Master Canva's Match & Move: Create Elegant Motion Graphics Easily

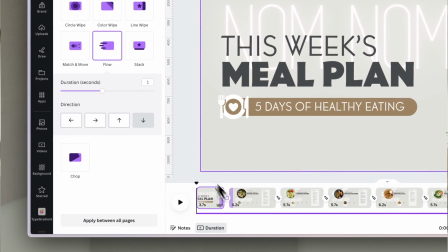242s
For the transition to the first real animation slide I just used this flow animation from Canva and what it does is
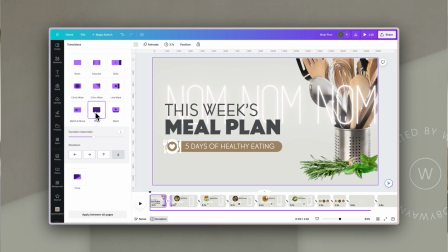249s
essentially move all the elements in one direction and it gives it a little bit of sort of motion and a little bit of flare as it moves.
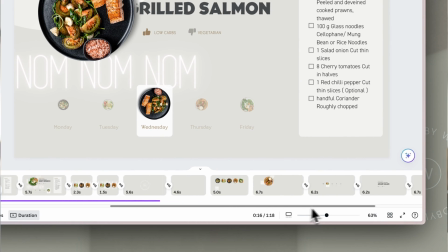256s
Now if we slide along here I've added some pages with just the graphic elements themselves which
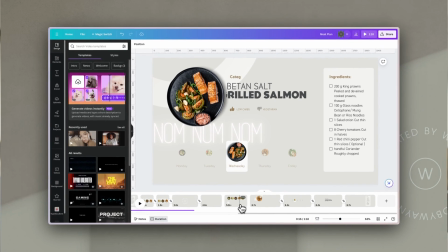262s
I have split out and this is often how I work to make it easier at when it comes to combining them all.
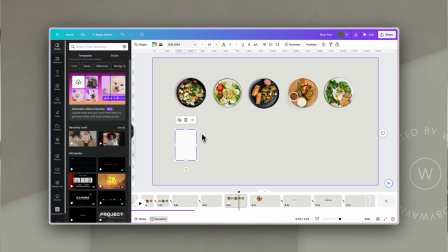267s
So on this slide you'll see all I did was create a box with some rounded corners and then I found these five photographs of meals or plates of food that I decided I wanted to use for the meal plan.
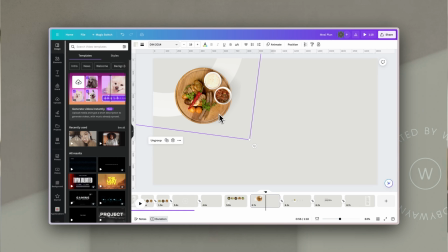279s
Now ultimately I wanted it to look like this where the meal is in the corner and when I rotate the element the next meal appears.
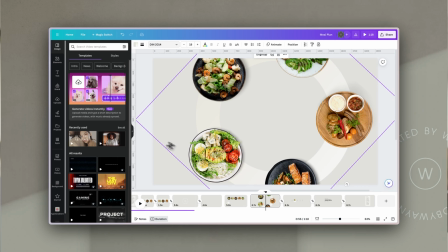286s
And the way that I did that was just to bring those same food elements in.
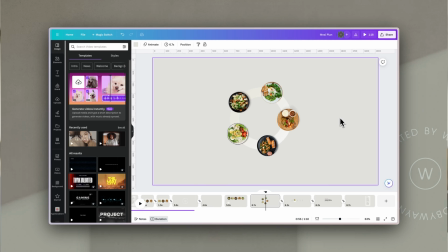290s
I just used a simple circular ring from Canva's graphic library and then I resized these and spaced them evenly and then I selected everything and grouped it. That then means that when I use this and I move it using the match and move tool animations in Canva it works as a single element.
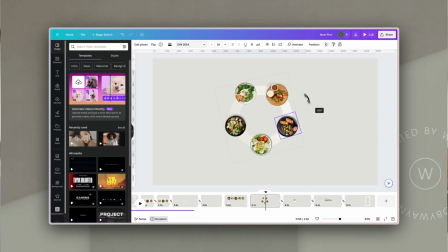307s
So there you can see already that's the main part of our animation and it's very very simply put together. The next part of the animation was this little sliding box that moves to highlight as the days progress and all that's going to happen is that as it moves from one day to the next the box will move so that it highlights the next day.
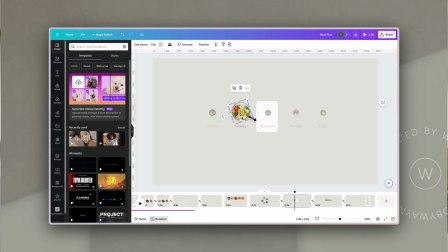326s
The previous day's graphics I will then shrink the meal down. I will then make both of these elements semi-transparent and then for the day that I want to be highlighted I will then increase the size of that meal image for the day that it's highlighting.
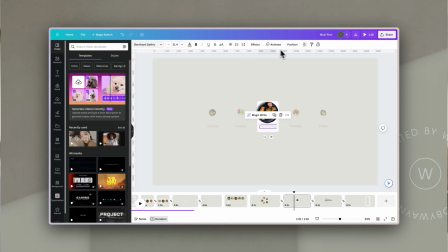341s
I will take the transparency to 100% visible and I will do the same thing for the text so that it stands out more and there you can see how now that day is highlighted and I will use match and move to create the transitions between those states of these different things.
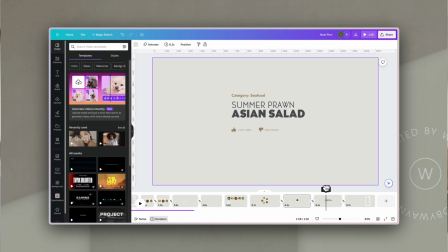358s
Then the next thing I wanted to do was just add some simple animation to the text headings of a category for this meal and the name of the meal using two different sizes of the same font so that it just adds a little bit of interest and the animations that I used for this were very simple.
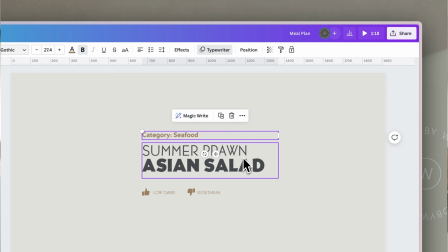375s
For the top one I just used a typewriter animation from standard canva animations and for the second i used the baseline animation also just from
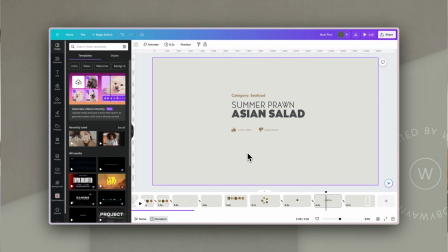383s
canvas standard animations these elements below i thought would be fun so that they could indicate to people if these were low carb or vegetarian meals and what you
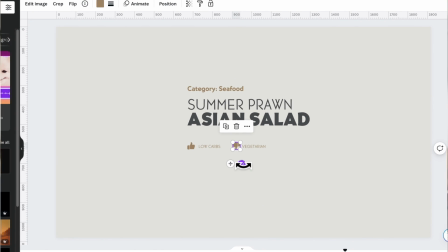391s
can do with it then is as you decide how you want this to show whether it's a thumbs up or a thumbs down you can just rotate it and
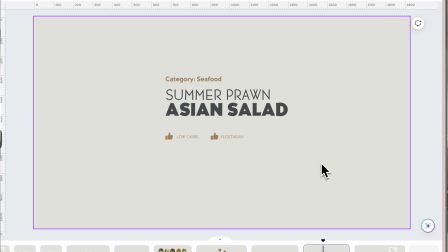399s
the match and move animation or transition will automatically turn that for you and of course you can always change the color so that if
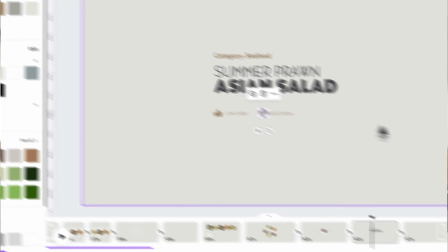406s
it's a thumbs down for example you can change the color to be something that's not quite as bright so that people notice it.
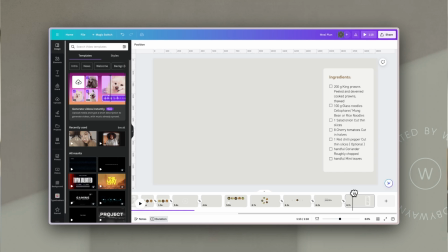413s
The next animated element on this motion graphic is just the ingredients list and for that all I did was use a box which is actually a copy of the white box that I used under the daily menu highlight, an ingredients heading which is not animated and then I grouped these little boxes and
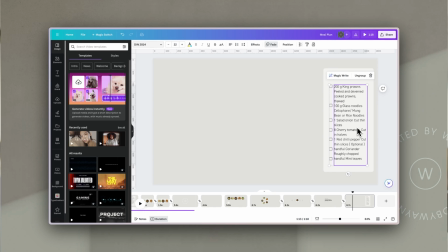428s
the text with the ingredients and I just wanted those to animate in on each page with a simple fade. Now those individually are fairly simple to create but as I showed you before if this is enlarged and moved to the side I can then create this really slick looking little animation that kind of peeks out from the side and then I can add those others to it.
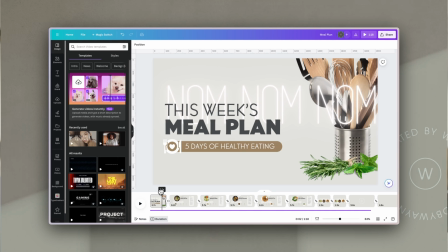448s
So if we have a look through we have this basic starting slide which then animates away and we have our first menu.
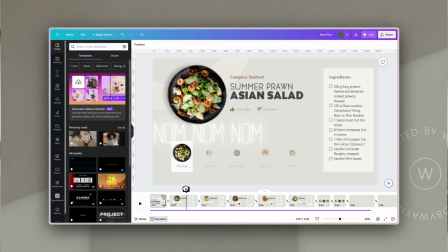455s
The text is animated on this one, but it's the first of them so the meal moving in wasn't as noticeable. If we then click and drag the playhead in this video, and I'm going to do it really slowly, you can see how the individual elements move.
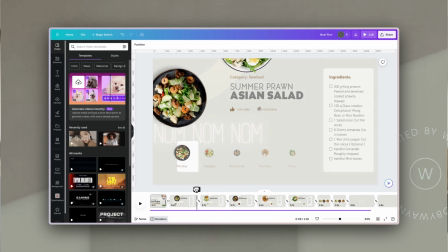468s
The ring with the different meals on starts to move, the box starts to move and the elements underneath start to reduce in size and opacity,
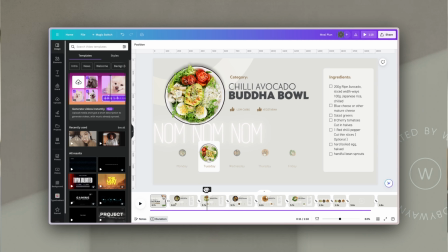477s
and then as we hit the next slide the match and move animation fills in how these are supposed to move from one state to the next.
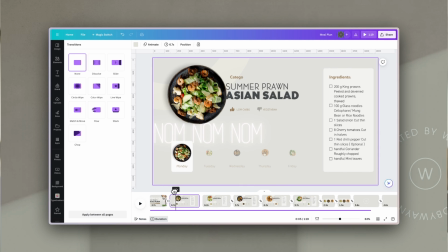485s
If I remove this animation, you'll see that from this slide we just have a very simple snap to the next one. The animations of the text still happen, but not of the rotating and moving elements.
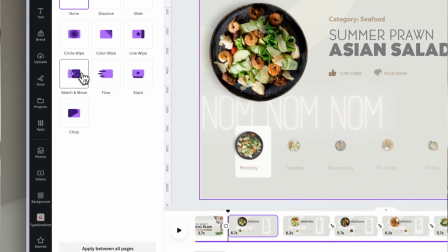500s
But all we have to do is just add in match and move and tell it the timing we want for it,
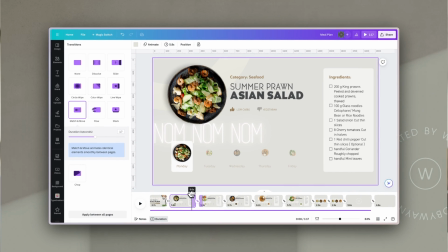506s
and it then creates this super smooth animation between the two with rotating and moving elements. And then all I did was continue to change some of those features of the text in the ingredients list etc and the titles as
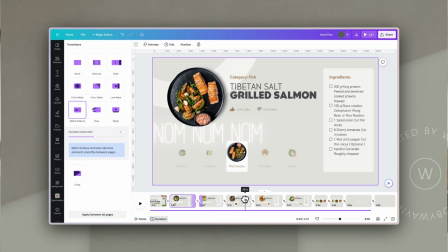521s
I went from slide to slide and then just moved the box and the rotating circle of meals so that each slide had a different feature.
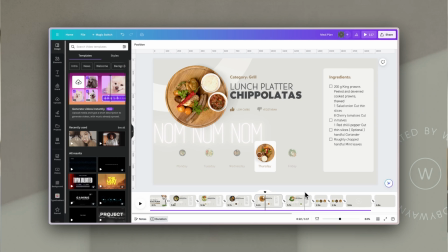530s
When we came to the end of this I wanted to just highlight those meals a little bit and just have something that kind of took us out of the animation in a smooth way. So I just use these meal pictures down here above the days of the week and I made them larger and centered them on the next page.
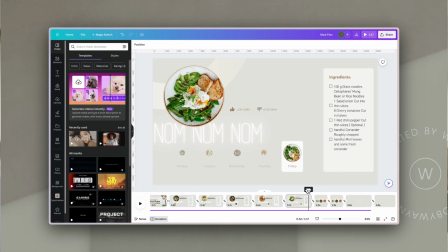547s
And you can see I used the box from behind the ingredients and I just stretched that and made it thin between the two of them and everything else just faded away.
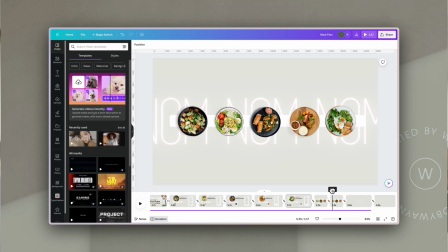556s
And then I moved these in different directions so that there was some interesting movement as they separated and the box fades away and my logo fades in.
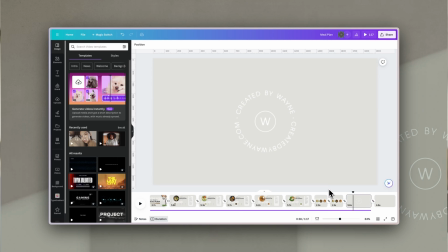565s
Now if this slide with the logo if I just click on here and do select all, you'll see that those meal elements are actually still here. You can see the boxes that they are in, but they're just off the visible part of the page, but they're not actually visible on this last slide.
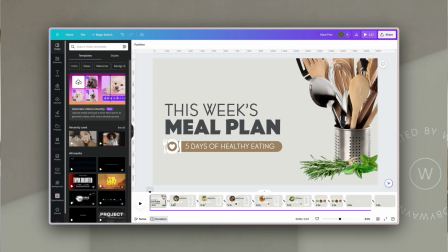582s
And that's essentially how we create this,
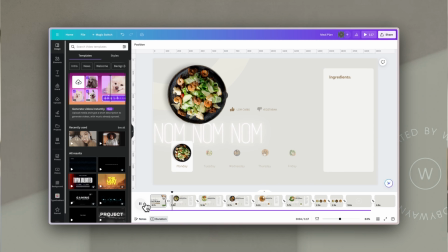584s
just by creating one version of this meal animation and then duplicating that and changing some of the details. Now before we move into some of the other ways that you could use this same animation for different businesses or industries. If you like this tutorial and you would like more tutorials around motion graphics and video editing in Canva, please would you leave just a comment and let me know that these are the kind of animation graphics you would like more of or whether this doesn't suit you so that I know what I can create that's really of value to you. And of course if you haven't yet please sign up for my newsletter. Once a week it goes out with design inspiration, free resources, and also showcasing other creators. And I would really appreciate it if you would sign up for that and I can let you know when more tutorials like this are available. The link is on the screen right now or of course it's in the description below the video. So I really love this kind of animation because with a few changes in images, backgrounds, colors, styles of fonts, you could use virtually this same template and you could use it to showcase jewelry or you
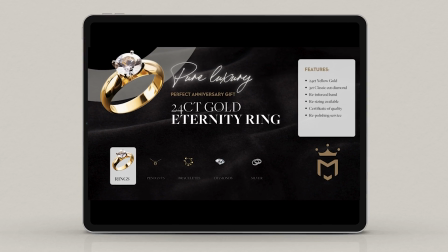648s
could use it to showcase houses for a realtor or t-shirts or any kind of other product that you wanted or even to highlight the features of a service that you provide or a selection of services. Combining simple animated elements like this really all add up to be incredibly effective. The secret is to create depth and gentle animations that help to enhance and communicate the message, not to detract from your message. After all, above all, we want them to be engaged with this and we want to communicate a specific message. Canva's match and move tool really is the perfect tool to do some really slick looking animations without it being over complicated. You can start with one simple element and build on that and it's also very easy to then resize these and use them for social videos as well which
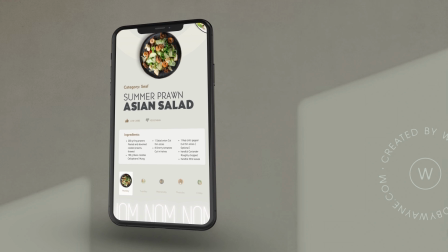695s
adds a lot of animation and feeling of interactivity and also grabs people's attention in the Instagram or any other social media feed and of course you could always embed these kind of things on your website to add some interactivity or as I talked about before you could actually use them to present that's it folks have a fabulous week I hope this was helpful to you and if you are feeling kind why not share this video with somebody that you think may find it useful or interesting thanks again see you next week